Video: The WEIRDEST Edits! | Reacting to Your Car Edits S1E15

oh my dude is that excavator? nah did he do a lego car? i probably did a steam roller money money money what is that? what the hell is even that? bro edited nothing i made it look good welcome to another episode of rating your edit where i watch your videos and rate them out of five remembering nobody gets five you want to get five maybe you should check out my speed ramping course anyways with that being said let's begin all right the first thing we're going to watch is by jerry media and i can already tell This is not your conventional vehicle
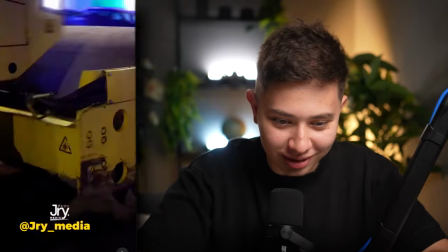Hey, what is that excavator no Bro Bro, steamroller all my days, bro.
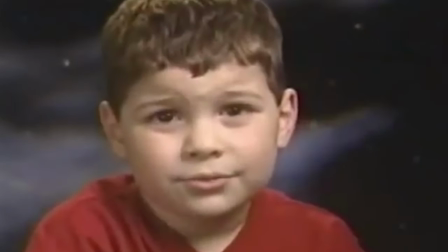I've never I'm I'm I'm literally um that you um you had you you you could lots of words that that super like that um bro everything here is so well sing to the music it's unripped like and so smooth this guy does honestly jerry media you guys check him out he does some
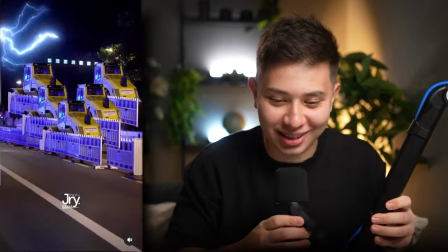of the smoothest edits i swear to you the lightning effect with the no bro this is sick man bro shot at night time and it looks crisp as hell also this
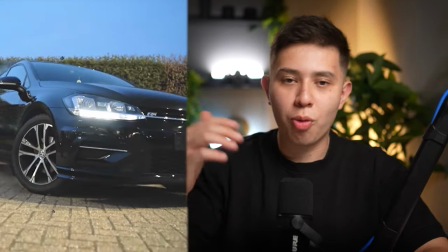little this like blamey warpy bubble it's like a whoop bubble v2 like they've upgraded it to now look like a flame this is awesome i love it i feel like he was just walking across the street and he's like hey is that a steam rudder and then boom looked at his camera and started filming because that looks dope bro what a way to start this video man i'm gonna i'm gonna have to just give this guy like 4.3 out of 5 construction workers this is this is awesome wait
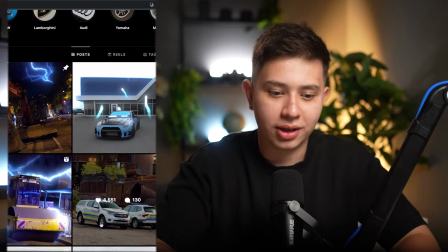let me just check his page oh he's got another one oh my day is that excavator is that an excavator
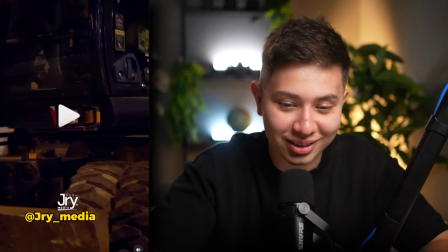oh i shouldn't be watching they did an excavator
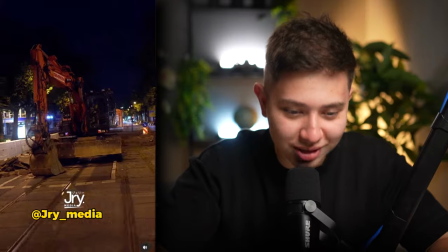oh oh my day bro this guy got the thrill on point you know what yeah this lightning theme that he has is awesome i love it and the fact that he added the sound design as well in the background adds that extra layer of depth amazing this is something that i encourage in your edits like if you add a theme or something unique that really brings you into the environment into the scene it just makes things more interesting like sure you can do speed ramps all day every day and add some effects but if you really try and take advantage of the environment like he
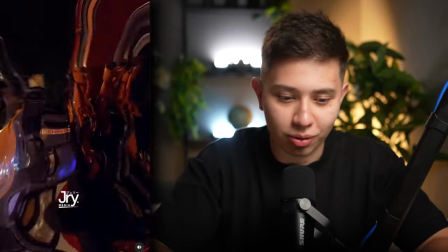did here where it's night time and added thunder that's dope and bro the rhythm here is it's good i'm gonna have to just give this guy another 4.3 out of 5 excavators well done man killing it killing it with the game oh we've got a shopping cart
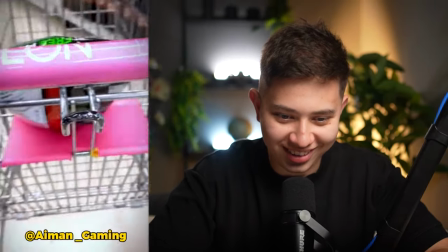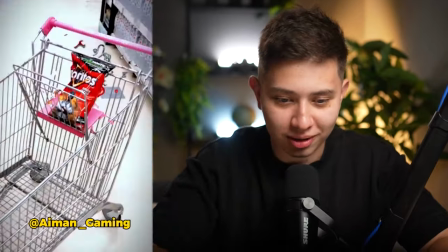all right not bad not bad edit i would say that the song is really fast funk but your edit is quite slow
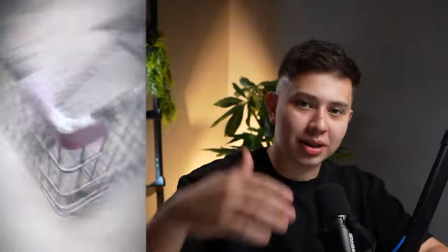compared to it so i would either try and speed it up so it matches the flow of the music or just change the song which i know nobody likes to hear
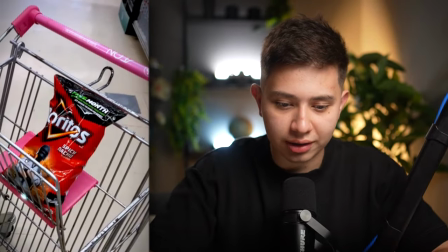another thing that i will comment on your speed ramps are good they're slowing down too slowly it's kind of going fast and then just
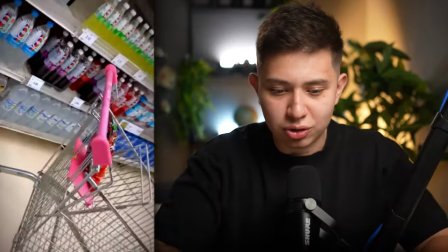of slowing down it should really be a dramatic kind of hit and you're kind of staying too long in one spot you know it is your first time editing
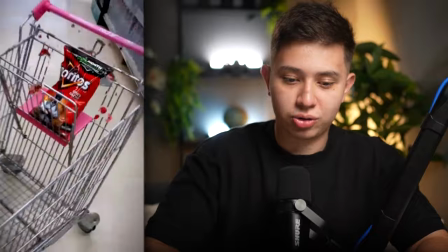so you did a pretty good job i would say and you did a good job about choosing a subject like the retos and emphasizing it and
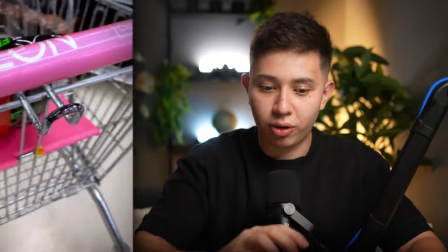also the corners and bits of the shopping cart to keep in focus so you're doing a great job man i'm just giving you some tips also going
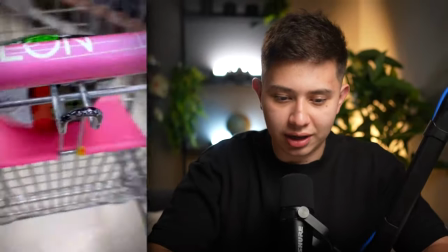from the shop moving forward to the next shot here it kind of like like jitters a bit and then goes left try and just
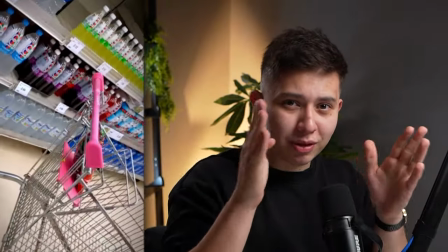cut out any jitters remove any any frames So the camera is not perfectly moving in a straight line cut them out. Trust me It's gonna save you time great first edit. I love what you're doing here room for improvement So I'm give you a 2.9 out of five pink shopping carts and I hope to see you again in the react Oh six media lol six fire emojis.
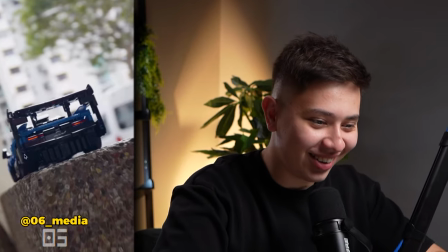Is that a lego car? Nah, did it do a lego car? Oh my god, I did a McLaren lego car